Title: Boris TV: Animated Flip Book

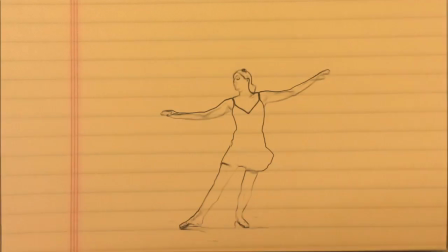(0:07)
this tutorial, I'll show you how to create a flipbook effect using BCC filters in Adobe After Effects.
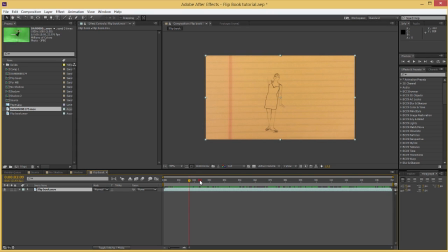(0:16)
Hi, here I am in Adobe After Effects, and this is the finished product, a rendered video of it.
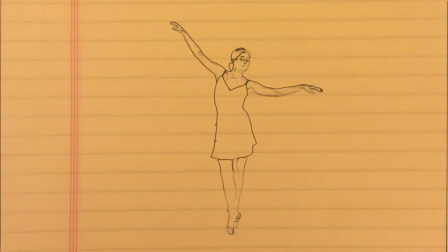(0:22)
It's a flipbook effect that starts off with just a nice slow page turn
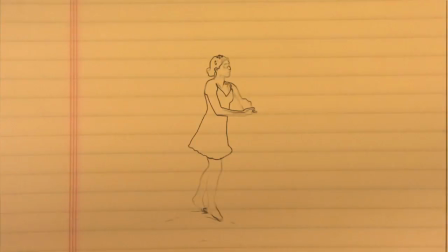(0:27)
and then speeds up until we get animated images of the woman dancing.
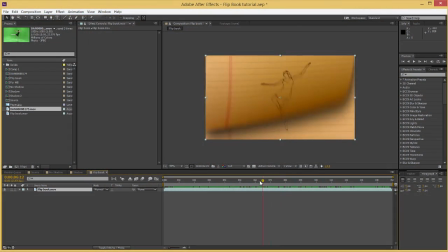(0:32)
It's really fun to create, uses a lot of old school kind of techniques, but the end result is pretty good.
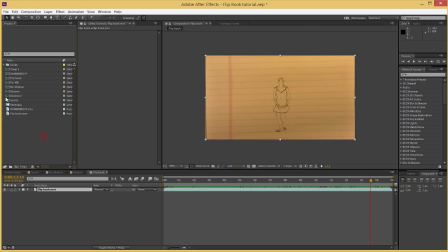(0:39)
So I'm going to show you how to do this using some footage I have here
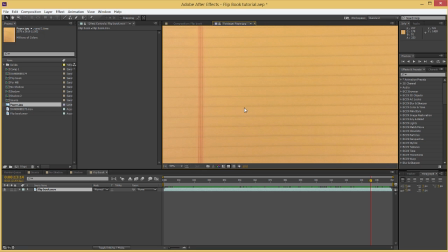(0:45)
and this image of paper that I made just for this tutorial. So this will be included in the package, but other than that, I'm going to start in a new project.
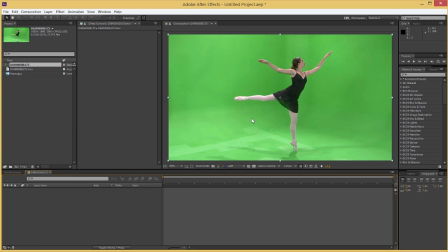(0:54)
Here I am in a new project. I'm just going to bring in that dancer footage, and you can see her doing her ballet thing. It's great. So the first thing I'm going to do is add the BCC Pencil Sketch filter, which is in the Art Looks category.
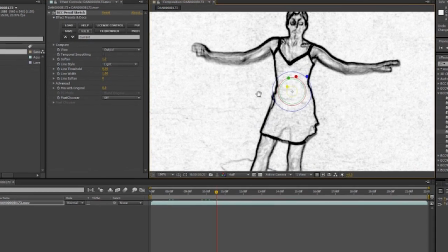(1:09)
Just drop it on there. And if you're using this filter, make sure you're in full res when you set it up.
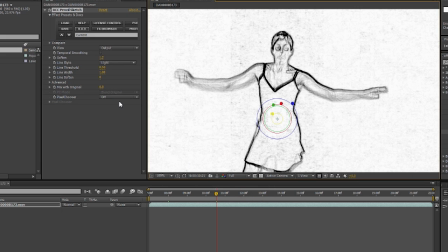(1:15)
You get a more accurate pixel reading there. And we're going to soften it out so it looks more hand-drawn. So increase soften to about 20.
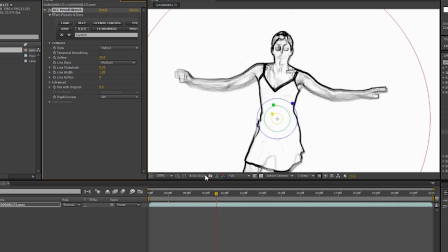(1:28)
And we're going to change the line style to medium to make the lines show up a little bit better. I'm going to increase the line threshold to about 1.6. And then we're going to go into the advanced group and boost the contrast just a little bit, make the lines more visible.
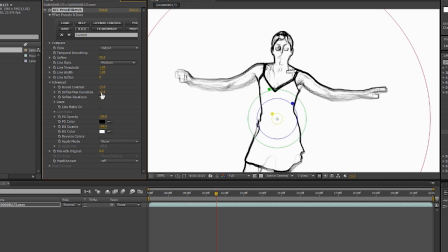(1:46)
But we're also going to increase the soften max deviation to like 40.
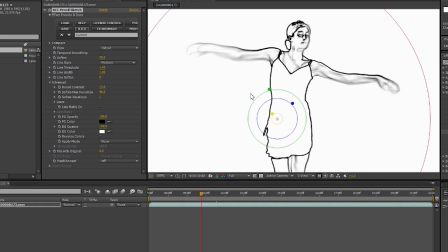(1:51)
So it's going to smooth out details that wouldn't normally be there in a hand drawing.
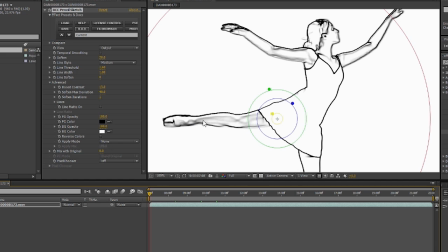(1:57)
It just looks more natural, more realistic, but you still have kind of that nice soft, like ripply gray that looks like pencil marks.
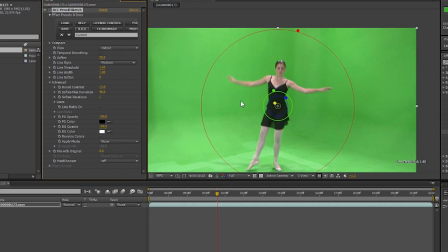(2:06)
You also might have noticed that this was a green screen shot, and I could have gotten rid of the background and gotten a really clean edge on her,
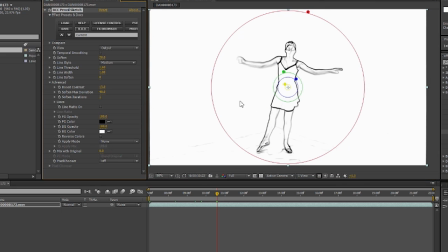(2:15)
but since the filter makes the background pure white, since it's all solid color anyway, I actually prefer this look. So just pointing that out in case you were wondering, why bother use a green screen shot at all?
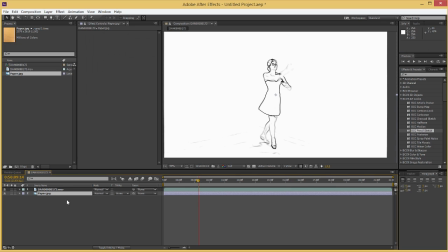(2:29)
Okay, now that we have her, let's bring in the paper. And the paper shot here is oversized for this comp,
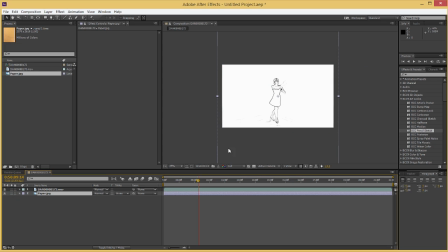(2:36)
which is ideal because we're going to rotate and shift the position of the paper.
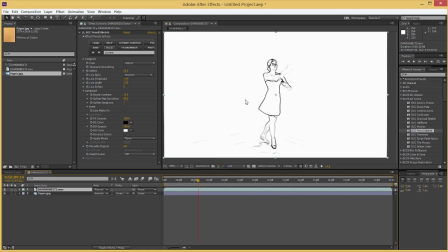(2:42)
So to do that, first let's make sure the drawing is transparent. I'm going to change the blend mode to multiply.
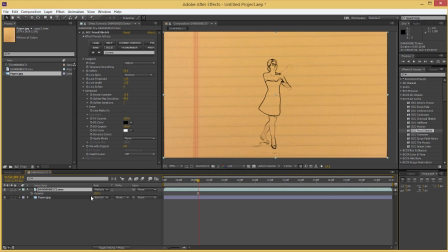(2:48)
Now it appears on the page. And let's also bring down the opacity to about 60 or so. So it really looks like it's on the page. And now I'm going to create an expression. So I'm going to go into the position and the rotation for the video track.
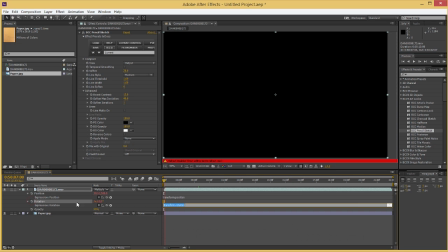(3:06)
I'm going to alt-click on those two stopwatches. And then I'm going to create a wiggle expression.
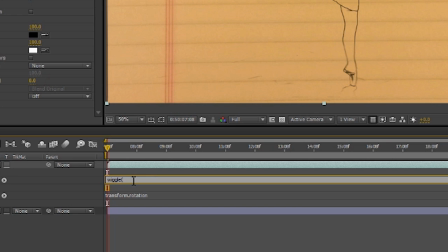(3:12)
So I'm just going to type wiggle and then parentheses 6, 4 end parentheses. That will make the position change 6 times a second with the value of 4 units. Similar for the rotation, I'm going to wiggle once a second, 1 degree.
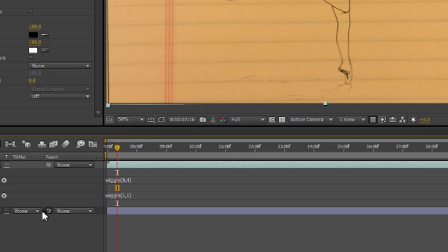(3:31)
And then I'm going to parent, dragging this pick whip here, the paper to the video.
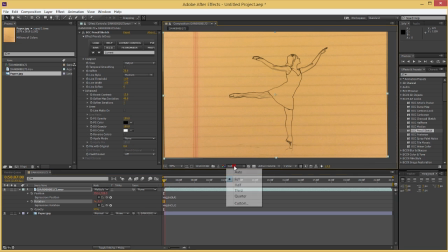(3:37)
So doing that, and I'm just going to drop down into half to get a quicker render for you guys. So doing that, it gives some life to the video. If the paper and drawing are totally static, it looks really generated, like obviously fake.
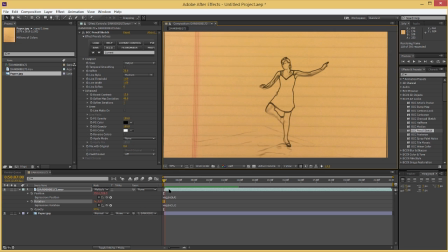(3:53)
And you don't want to have them wiggle too much either. That also looks fake. So this is a good range for this kind of effect. Of course, you can play with it a bit, but as you can see playing back here, it definitely helps. All right, so that sets up our drawing on the paper.
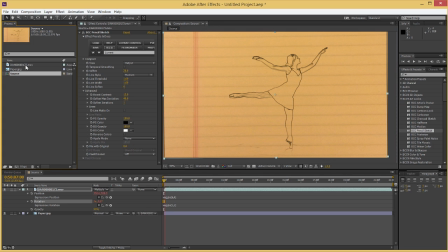(4:12)
Now we're going to rename that comp to source and create a new comp where we'll do the page turn effect.
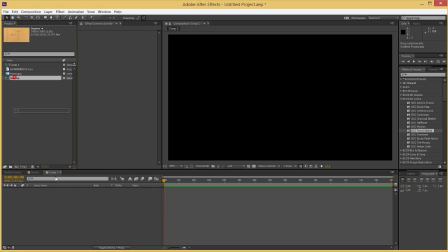(4:20)
So I'm going to bring in the source again.
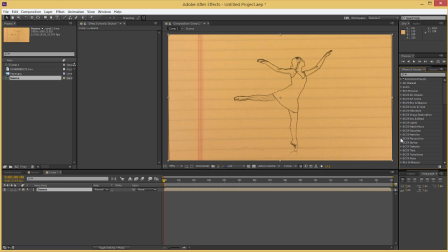(4:23)
So now let's do the page turn, and that's the BCC 9 perspective category page turn.
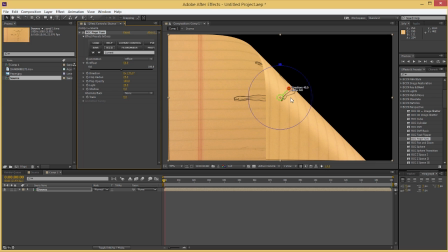(4:30)
It's a very classic effect. We have on-screen controls in our version, which is nice.
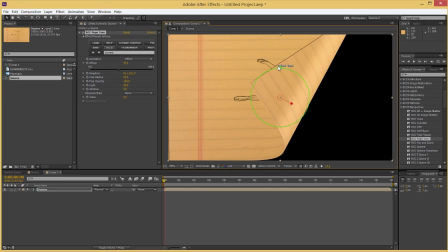(4:36)
So you can just click and drag on the video directly. A couple things I want to suggest for this sort of effect.
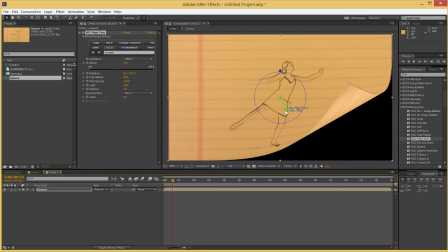(4:44)
You want the angle to be mostly down, since a flip book, you'd be flipping down a pad or something. And I also want to increase the flap radius, because you don't want it to be too sharp.
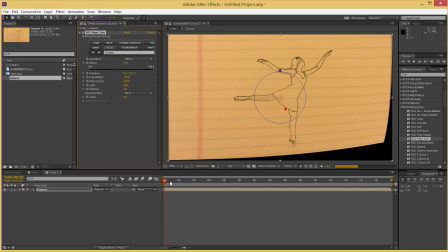(4:57)
So if anything, you want it to be really flat. So like the images are getting laid down for you almost flat each time.
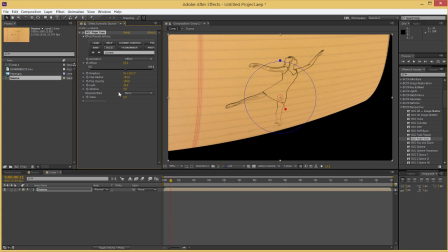(5:06)
And that looks the best, I think. We're also going to increase a shadow to give some depth to the radius there.
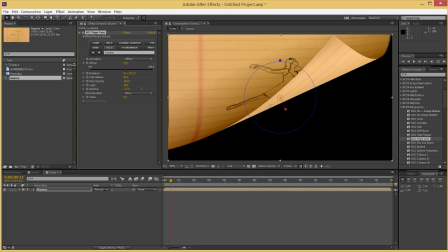(5:14)
So you can see how that looks at different angles. Increase the flap radius again.
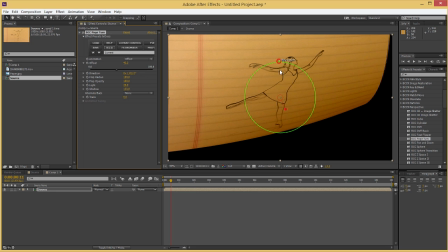(5:19)
And we could add light to the back of the page. It's another nice touch.
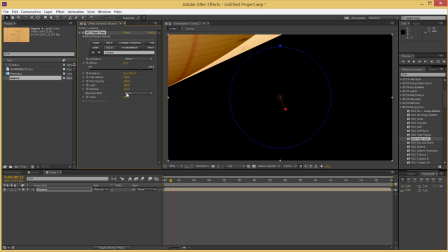(5:25)
Makes the paper look more three-dimensional, but we're not really going to notice it here. So I'll just put it up a little bit. Okay, now we're going to animate the offset. So we're going to start at 100, create a keyframe, go forward about 1 second, and create another keyframe at 0.
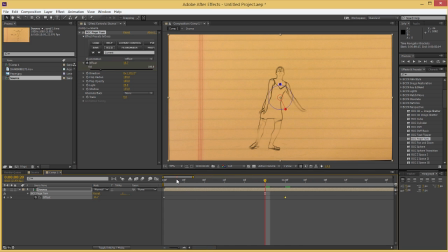(5:41)
So I'm going to zoom in on these two keyframes, and you can see nice animation here. Drop down to half just to get better timing. Again, remember your lines are not as accurate in half res or lower, so always check in full.
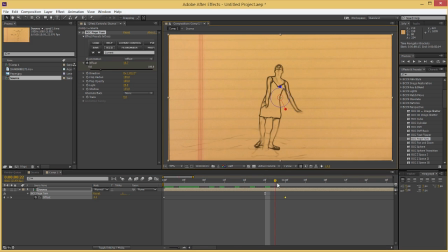(5:59)
But again, for the animation, I like to work in half. And this looks good. I might make this keyframe easy ease, so it's a little bit more natural.
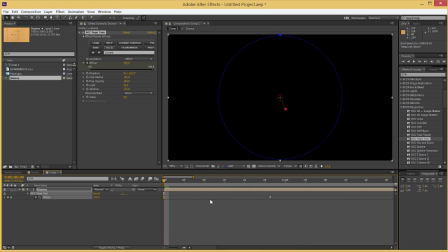(6:12)
Same thing with the starting keyframe. Now these keyframes are going to end up so fast eventually that you won't even notice the interpolation, but when they're nice and slow, it pays to take effort to make them look good.
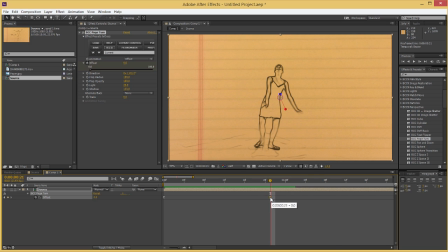(6:25)
Another thing I want to do is this last keyframe. Now I'm going to toggle hold keyframe on it. So when I loop this animation cycle, I only need the 2 keyframes.
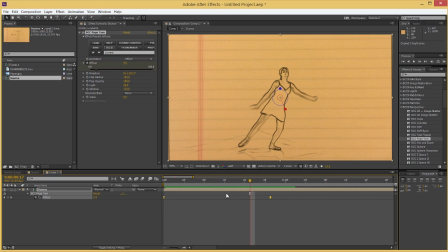(6:38)
Okay, so that's looking pretty good. So you'll notice I'm timing this up so it lasts about 1 second.
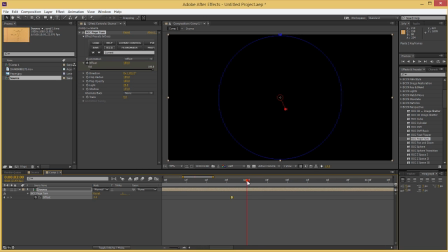(6:45)
So I'm going to do 3 loops where the cycle lasts 1 second each.
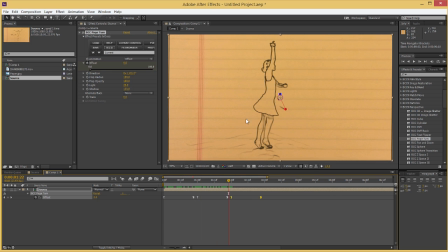(6:52)
And the hold keyframes, keep it nice and flat there, a little bit longer, which is good. Now once I get to about 3, then I start speeding up the cycle.
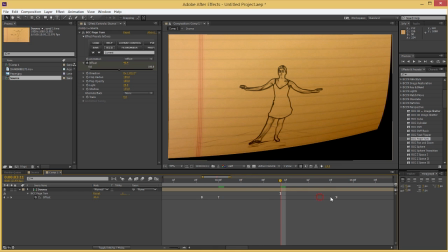(7:02)
So my pattern, which I think works pretty well, is I tend to half the length of the page turn,
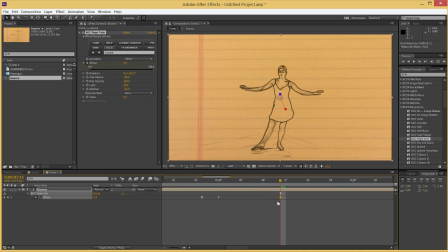(7:09)
but increase the number of cycles each time I do that. So now that I've shortened the length of the page turn, I'm going to use more cycles to sort of compensate for that feeling. And it's not totally arbitrary. I tend to add a cycle each time I do this.
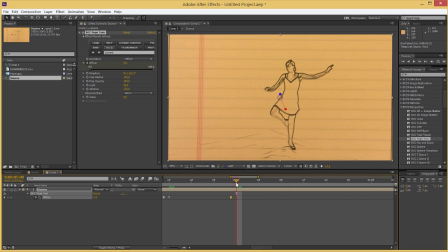(7:29)
So for example, I shortened it once and increased it by 1 turn. So and I'm going to shorten it again to about half. And again, I'm just going to increase the number of cycles by 1. So I had 4 before, so now I'm going to add 5.
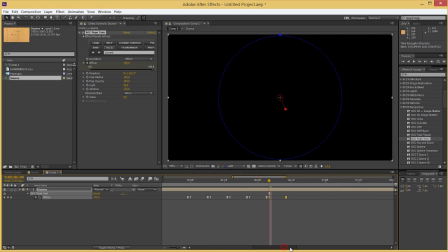(7:48)
Again, if this is sounding confusing or you're not sure what I'm getting at, the basic idea is you want it to be speeding up.
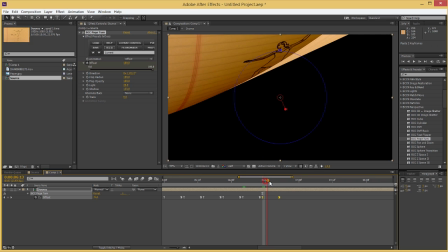(7:57)
And you don't have to follow my pattern here, but it seems to work pretty well.
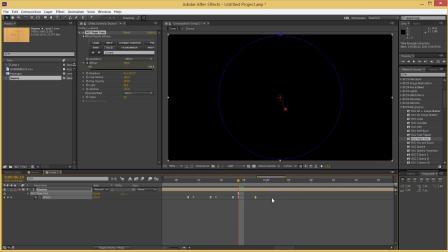(8:03)
I haven't found any ways to just sort of automatically create keyframes that do this in After Effects. So I'll speed ahead to when I'm done this process. And because it's happening so fast now, look at this.